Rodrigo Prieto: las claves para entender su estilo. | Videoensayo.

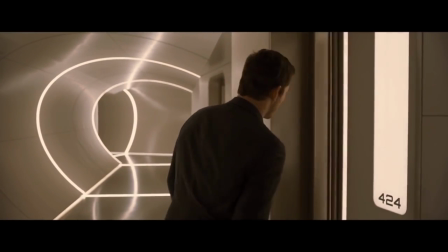Bienvenidos a Zoom F7. En esta ocasión analizaremos el estilo de uno de los cinefotógrafos más solicitados en Hollywood.
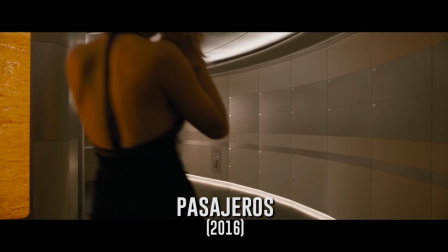Ha colaborado para cineastas de la talla de Martin Scorsese y Oliver Stone. Para que puedas explicar por qué Rodrigo Prieto es uno de los mejores,
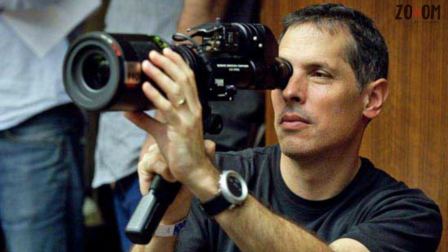aquí te van algunas características que definen la obra del único latinoamericano nominado en la 89ª Gala de los Premios de la Academia.
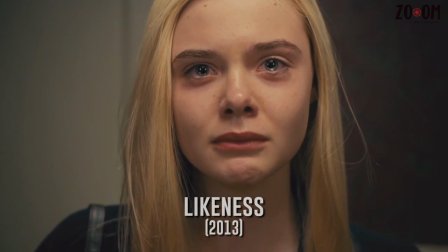Antes de abordar la obra del cineasta, hago una aclaración. No vamos a analizar la filmografía completa del cinefotógrafo.
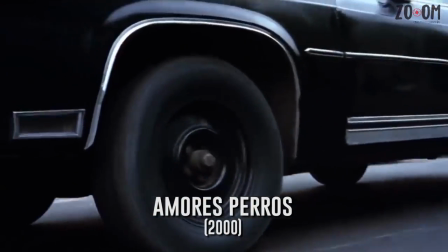Lo haremos con las cintas que consideramos fueron aquellas que le ayudaron a consolidar su técnica. Su estilo gira alrededor de varios ejes.
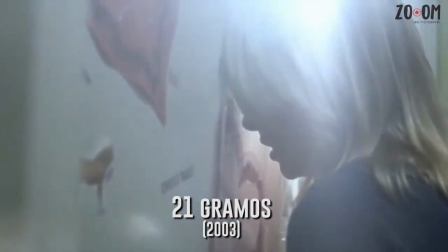Sin embargo, tampoco profundizaremos en sus más recientes trabajos, los cuales hizo de la mano con Scorsese,
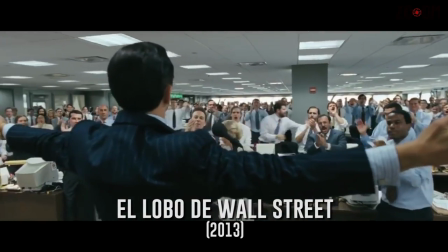quien sin duda propició una mayor estabilidad en los planos de Prieto, forzándolo a usar de manera más regular el tripié.
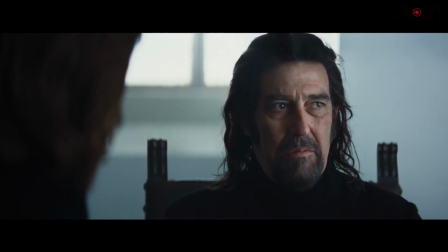Es el cinefotógrafo guiado por el director y no a la inversa. En sus trabajos más sobresalientes hay una influencia mayor del mexicano.
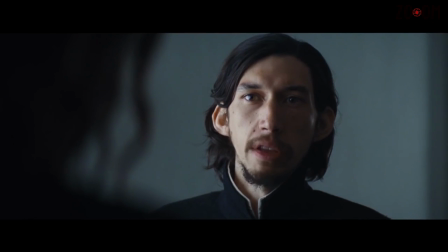Sin más preámbulos, analicemos la obra del fotógrafo.
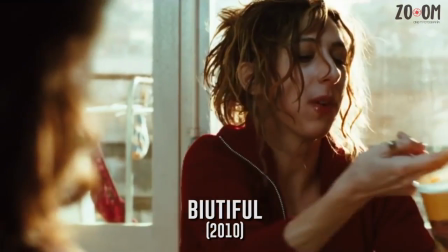El documental ha sido un terreno fértil para los fotógrafos, ya que permite navegar en una amplia gama de formatos sin que el espectador demande perfección visual.
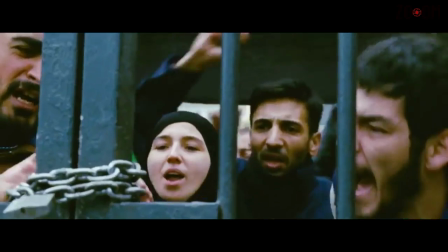Lo importante es la temática y no tanto las herramientas con las que se realiza la labor. Prieto retoma la base de dicho pensamiento e introduce en su manera de filmar dos de sus sellos.
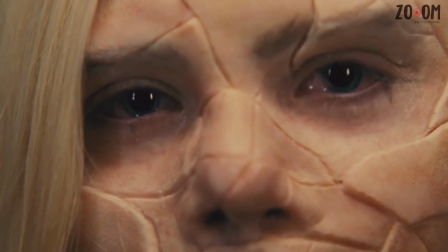El primero tiene que ver con el soporte de cámara más económico disponible, la cámara en mano.
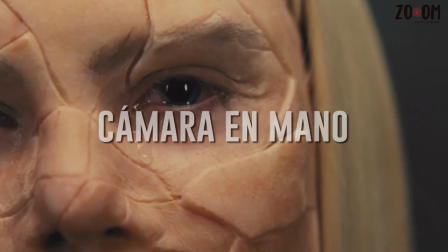Es en la filmografía de González Iñárritu donde Prieto hace un despliegue magistral del uso de esta herramienta, que se puede ver en Amores Perros, 21 Gramos y Babel.
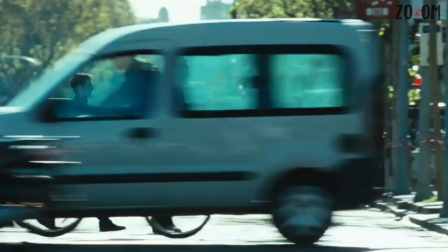Sin embargo, es en la secuencia del escape de los inmigrantes africanos en Beautiful donde la herramienta adquiere una profundidad que no se veía con anterioridad.
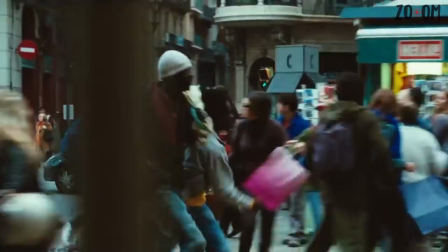Esta cinta marcó la culminación de la relación Iñárritu-Prieto, pero nos dejó el uso de esta herramienta para construir universos que nos aproximan a la realidad.
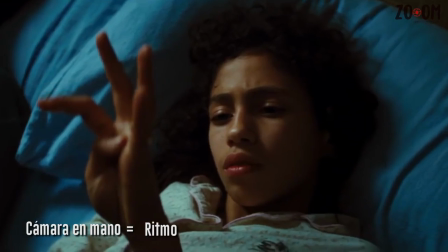Con la cámara en mano, Prieto dota la imagen de ritmos trepidantes, lo que nos aproxima a la vivencia misma de los actores, así como el caos generado en las calles españolas.
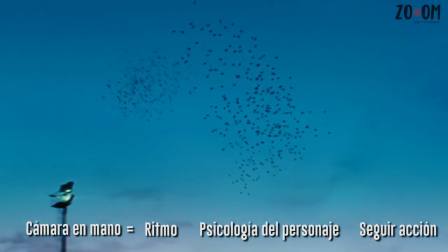Además, puede seguir la acción sin perder al espectador. Se genera en términos sencillos un orden en el caos.
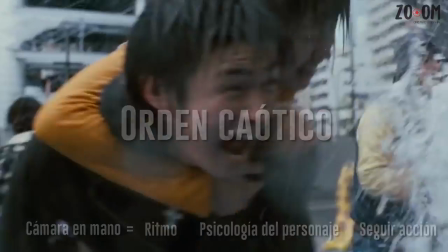Lo visceral se encuentra con lo humano en una danza vertiginosa que nos permite hurgar en cada detalle.
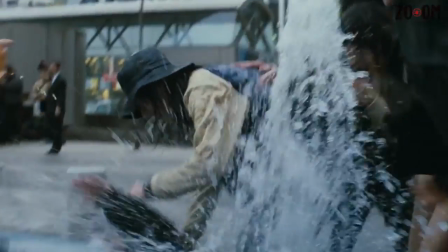Con el paso de las películas, Prieto se ha desprendido de este soporte con el cual es un virtuoso. Él mismo opera la cámara.
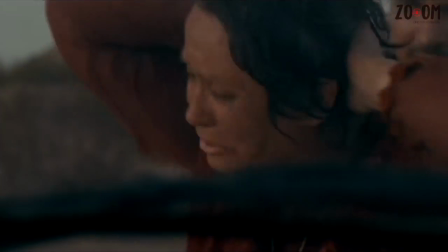La segunda convención gira en torno al cruce de formatos que utiliza al momento de filmar. Babel es el ejemplo más claro de la puesta en práctica de este principio.
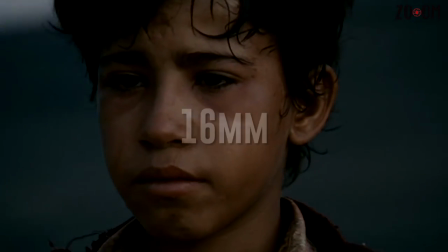El cineasta utilizó película de 16 mm para filmar las secciones en Marruecos,
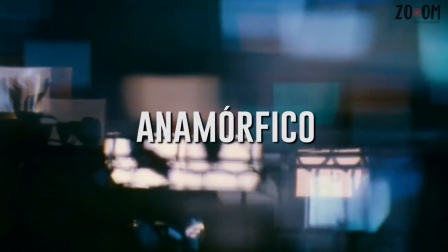mientras que para México usó 35 mm y en Japón formato anamórfico que es, en esencia, el doble de ancho que el 35 mm convencional.
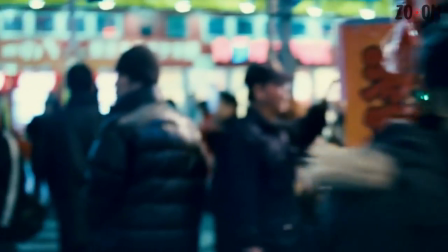La convención le sirve para separar el espacio-tiempo en el que se desarrollan las acciones, pero más importante aún, funciona para construir la psicología de los personajes.
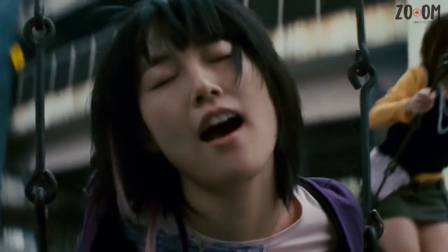Al expandir el formato en Japón, ayuda a comprender el aislamiento bajo el cual vive la protagonista.
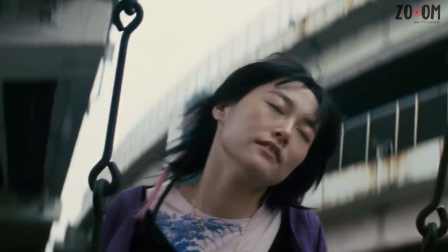Esta mezcla de formatos llegó incluso a Lobo de Wall Street, en donde por primera vez incursionó en el digital.
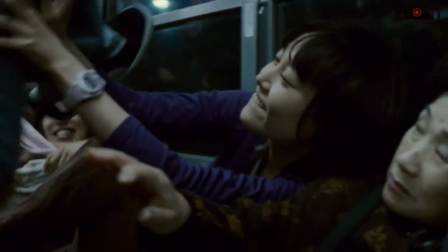Otros ejemplos en donde el cinefotógrafo mezcló formatos son Beautiful y Argo.
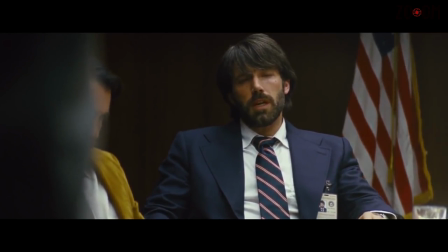Esta variedad casi documental se complementa con otra de las características del mexicano, el uso del color.
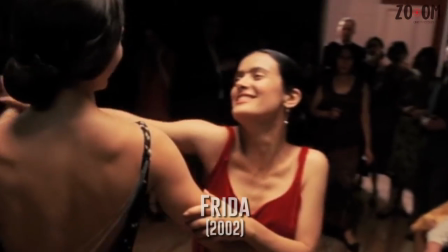González Iñárritu constantemente aplaude lo colaborativo que es Prieto con el diseñador de producción.
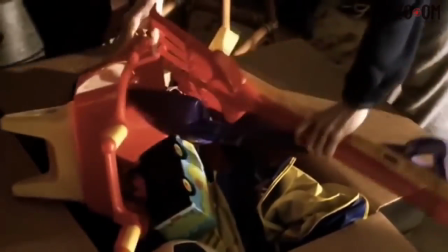En 21 gramos propone tres paletas de color que van de lo cálido a lo frío,
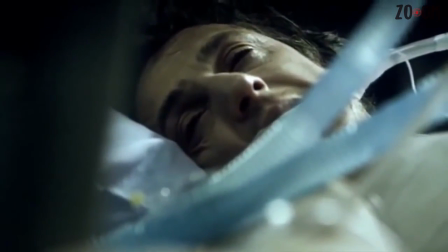pero es en Babel en donde alcanza cierta maestría, ya que destina a cada región un color en específico.
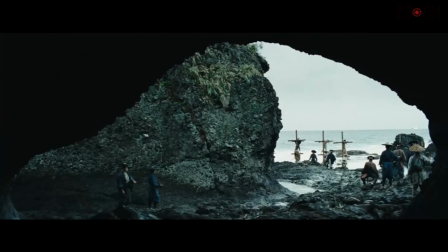Es un fotógrafo total, que combina formato con color. Este mismo principio lo utilizó en su más reciente colaboración con Scorsese, Silence,
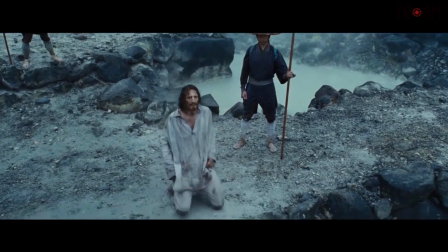en donde los tonos fríos del Japón casi feudal se combinan con la calidez del personaje interpretado por Andrew Garfield.
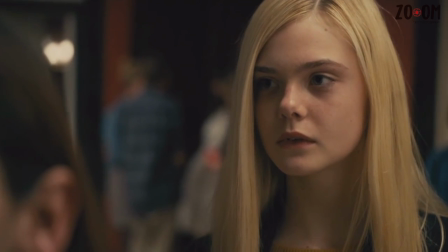Al color, el formato y el soporte de cámara, habríamos de añadir la luz difusa.
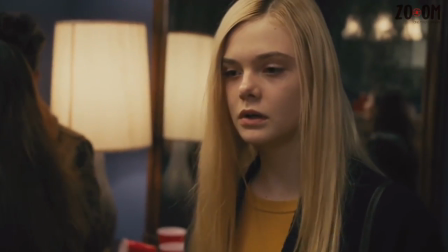Rara vez el cineasta propone alto contraste. El ejemplo más claro es su labor en exteriores.
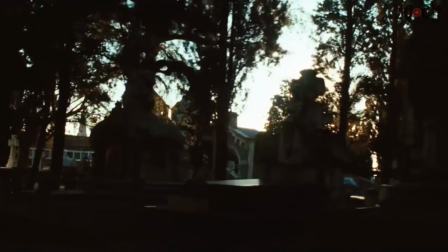Mientras que al principio de su carrera abogaba por incluir los flares en bellos atardeceres,
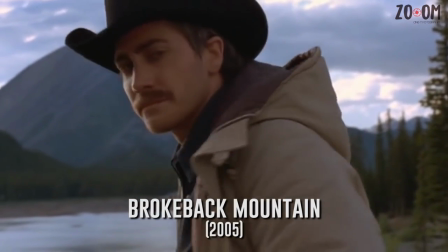su evolución lo condujo a prescindir de luces de soporte para únicamente utilizar rebotes, a lo que él mismo califica como fotografía al natural,
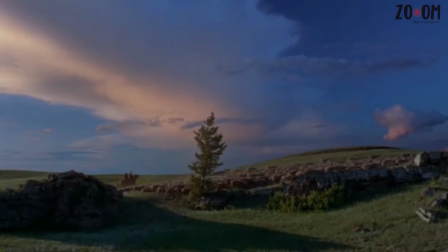que es, en sus propias palabras, la iluminación que pretende incluir en los filmes en los que participa,
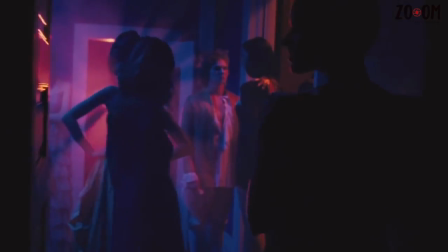aunque tiende a usar gelatinas de diferentes colores para denotar, una vez más, la psicología de los personajes.
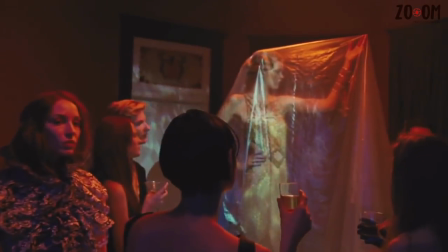El ejemplo más claro de este principio en donde utiliza diferentes gelatinas para modificar los colores es el cortometraje en el que dirigió a Elie Fanning.
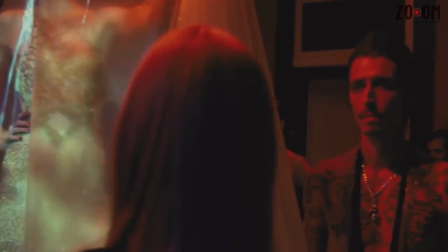¿Alguien dijo el demonio neón? Rodrigo Prieto es de sus fotógrafos preferidos. ¿Qué otro cineasta les gustaría que abordáramos?